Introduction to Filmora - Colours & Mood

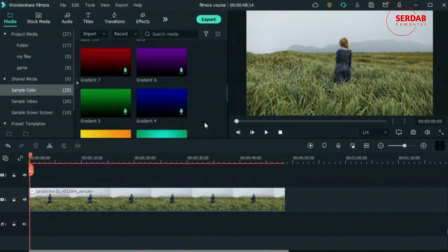12:23 Then we have the color brown. Don't think we have a brown here. Let's just pretend this is brown.
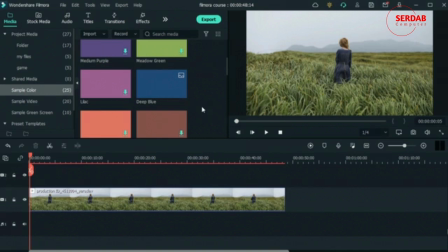12:29 I'm talking about the dirt brown. Brown is earthy and it is used in outdoors a lot. So if there's like a scene where there's a construction, brown is used to intensify the colors that are already there.
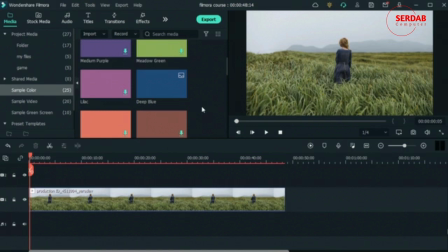12:44 Brown can just show simplicity, and you can use it in your clips depending on the colors that you have.
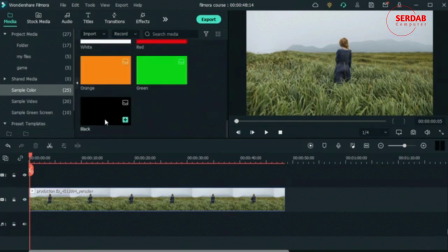12:52 And then we have the color black, which shows a sense of luxury, and it makes every other emotion rich. So if we take green, that we said is environmental and positive color,
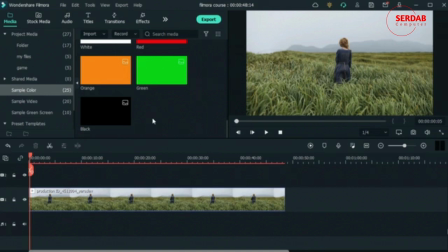13:06 combine it with a little black to get a darker green, we make it a creepy color. So like we said, in horror films, they use this dark green to create that mysterious and creepy mood. So black is used for luxurious things and mystery.
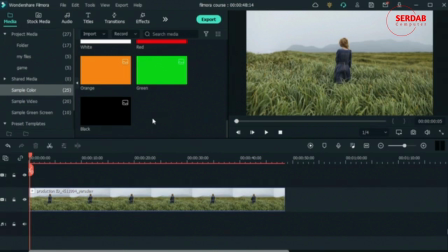13:25 It's a pretty formal color. And yeah. Then finally, we have the color white right over here.
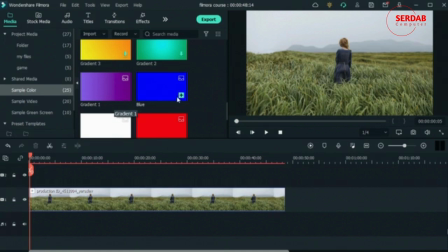13:33 Now, white is for things that are pure and clean. It creates a sense of peace and protection. But when you use white in your movies, in your scene, not your color grading, you are not really creating an emotion.
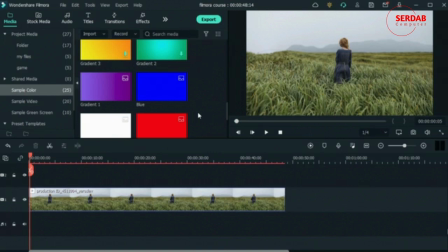13:50 There's nothing there. If you think of a hospital without the people, the nurses, and the colorful signs, you don't feel anything towards that location because everything is white and you have no feelings towards it.
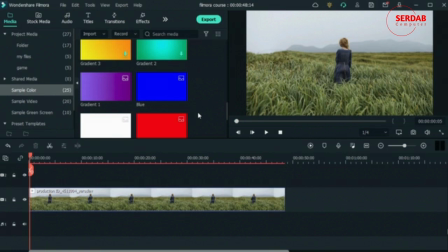14:04 Same thing goes for characters. If you've watched The Hunger Games, President Snow always has the color white. We don't really get that sense of evil from him because we get a lot of white and we can't really see through him.
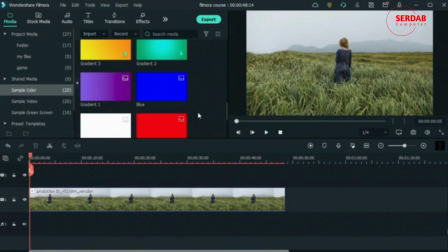14:21 We don't know what he's thinking. All we get is that he's really ruthless and he is very cold.
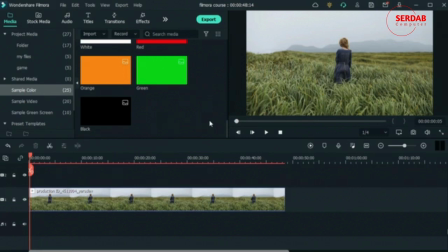14:27 Now that's what each of the colors do and the mood that they create, but when you combine these colors, you get a different result. Let's get some videos and try this out. I will go to effects.
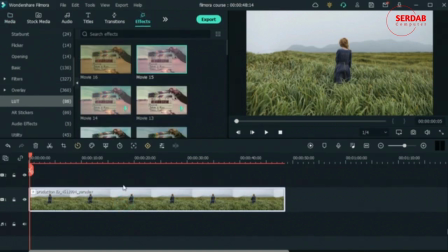14:41 I'm going to use this video for now. Let's try our first combination, which is yellow and orange.
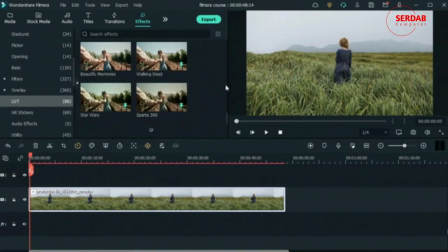14:49 So I'm going to go to, come down here, try to find something warm.
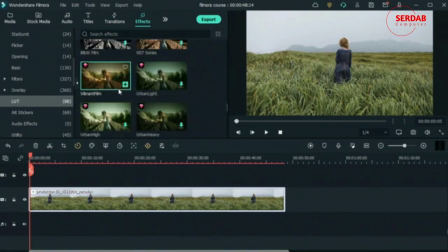14:54 I'll go for this. Vibrant film, and now it's warmer. So just by combining these two colors, although our video is a little dark,
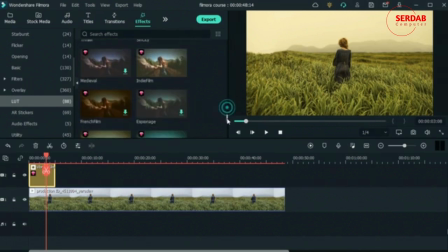15:04 I'm creating a sense of nostalgia, warmth, and happiness.
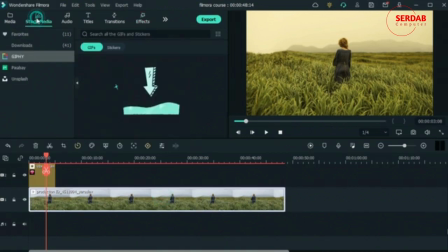15:12 So I could actually try this on something else.
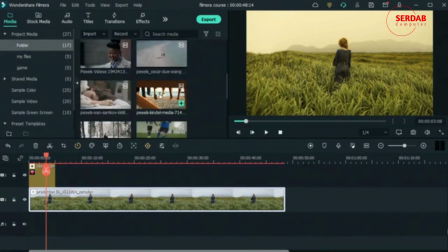15:18 Because the character is faced away from us, it is already mysterious.
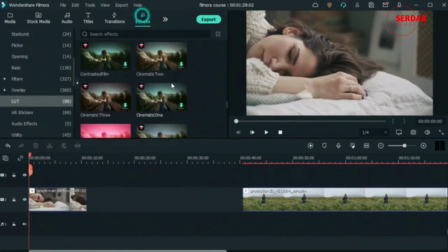15:23 So let's try something else. Let me find another effect that is suitable.
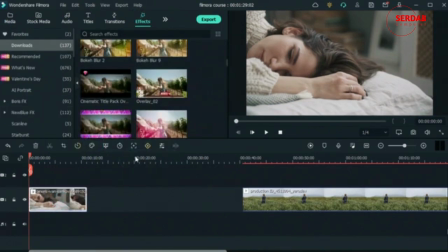15:29 Let me just go in color correction. It will take some time to find the stuff I'm looking for.
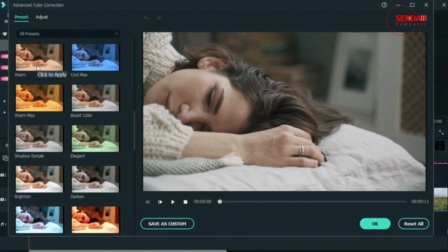15:36 And get warm. So what do you see in this color grading? We see some yellows and we see some orange. Combined, they create a warm mood, meaning that maybe she just woke up from a nice dream,
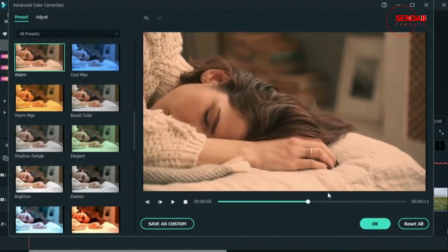15:50 the sun is out, and this is a happy scene. So that is the first combination, yellow and orange.
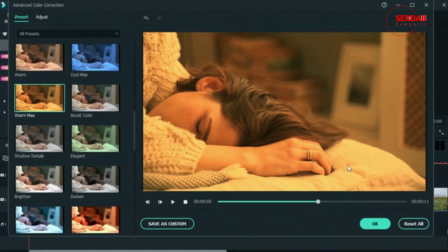15:57 You could make it more intense, which does create the feeling that this room was a bit too hot in terms of temperature.
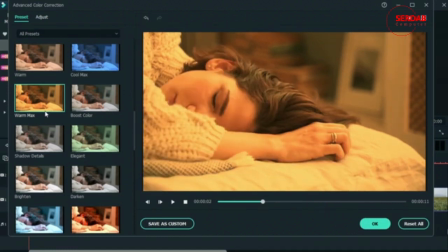16:05 And if you watch Mad Max, this is a similar color grading.
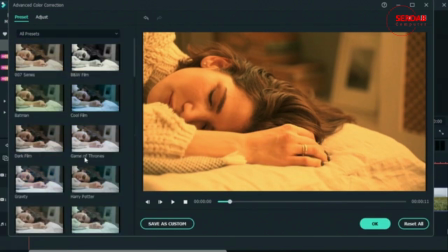16:10 Let's look at our next color grading, which is, I'll use Batman for this.
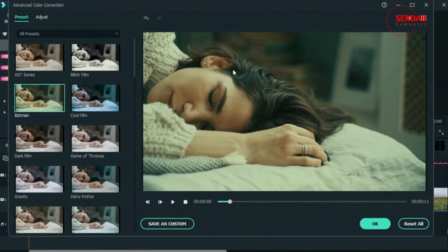16:17 But the colors that we see here are green, black, because everything is a bit dark, and blue.
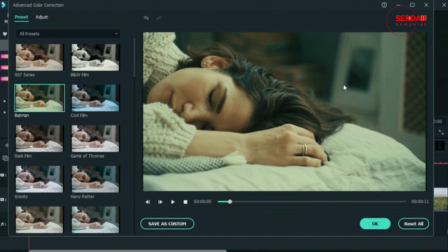16:23 All of these combined, it creates a kind of a creepy and serious mood, just like the color grading that was used in the movie Batman. There's nothing happy in that movie, everything is sad, everything is cruel, and therefore this color grading really helps set the mood for it.
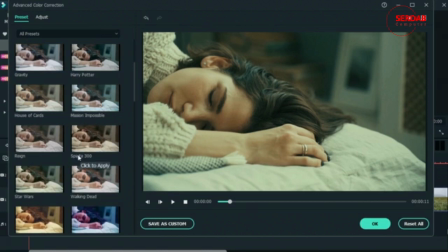16:42 Then we have the colors red and green.
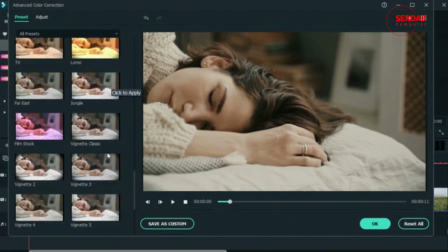16:45 I'm not sure if I can find something for that, but red and green essentially is for vintage films.
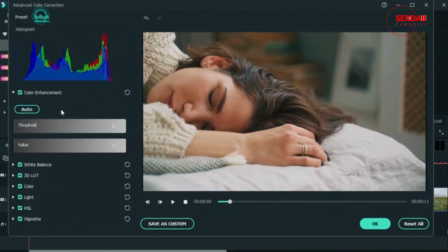16:53 Let's try this. It has some red, and I'll just add some green myself.
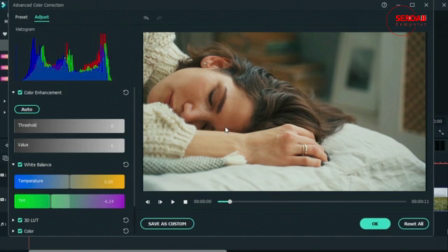17:01 Okay, something like this. Not exactly this, but green and red. It makes the clip look more vintage. It's used in movies where the story is about the past. So it has a similar color grading. We have blue and purple. Guess something like this.
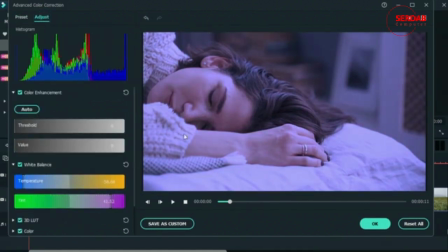17:20 Let's just add the purple ourselves. This color grading is an intense emotion. Let me just go for something like this. So this is a sad scene right now. It's as if there was a stormy day and she's just waking up from that storm. She couldn't sleep.
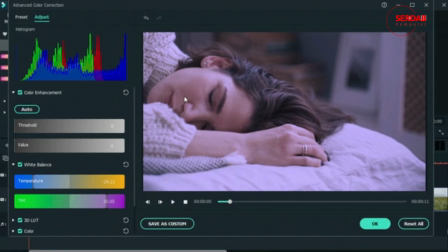17:35 Maybe she has a lot on her mind. Using blue and purple and dark colors, you can create that sad scene.
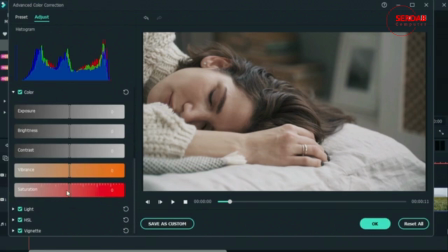17:44 And then we have black and white. Just remove the saturation and vibrance.
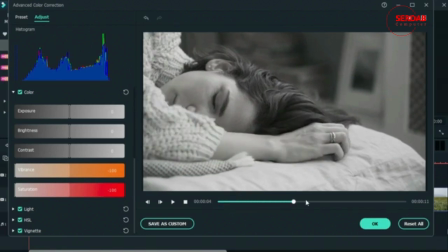17:50 So black and white, you're not really getting an emotion from this. It does create a sense of luxury.
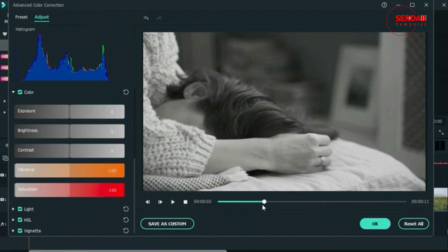17:56 If you look at maybe famous brands out there,
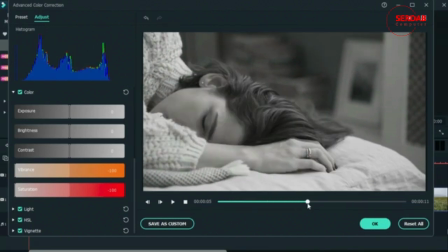18:00 they do use black and white for their commercials to show the luxurious product that is being advertised. And you can use black and white for it. In other times when the black and white is intense, meaning that the shadows are too dark
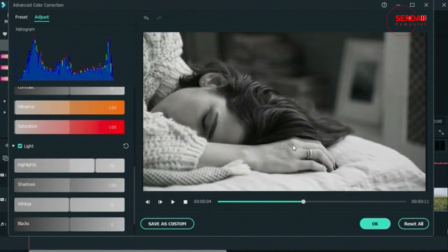18:16 and like the highlights are bright, so everything is intense, it is a sad scene.
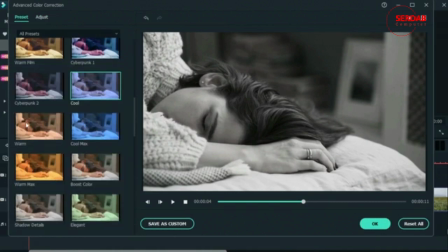18:24 We have mostly dark tones, and this is just a sad scene. Brown and orange is another vintage combination that you can use.
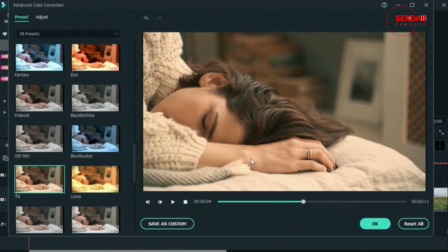18:33 I guess it would be something like this. It's another way to create a sense of nostalgia for your video.
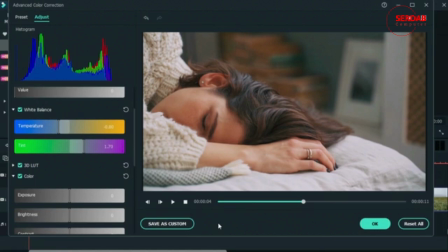18:41 Finally, we have pink and blue. Like we said, it creates a sense of innocence, the color pink, and blue creates a sense of unity. So if you've watched the Grand Budapest Hotel, the movie,
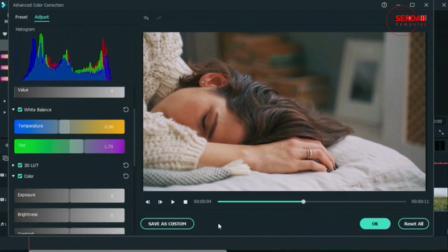18:55 you know that they use a lot of blues and pinks, and the scenes at times were innocent. So the Grand Budapest Hotel is an example of the pink and blue color grading. Now that you know what the colors do and how they affect your clips, we can move on with the next lessons.
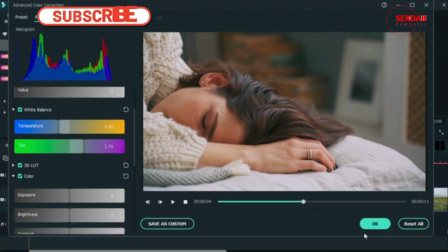19:15 I hope you guys enjoyed this lesson. I will see you guys in the next one.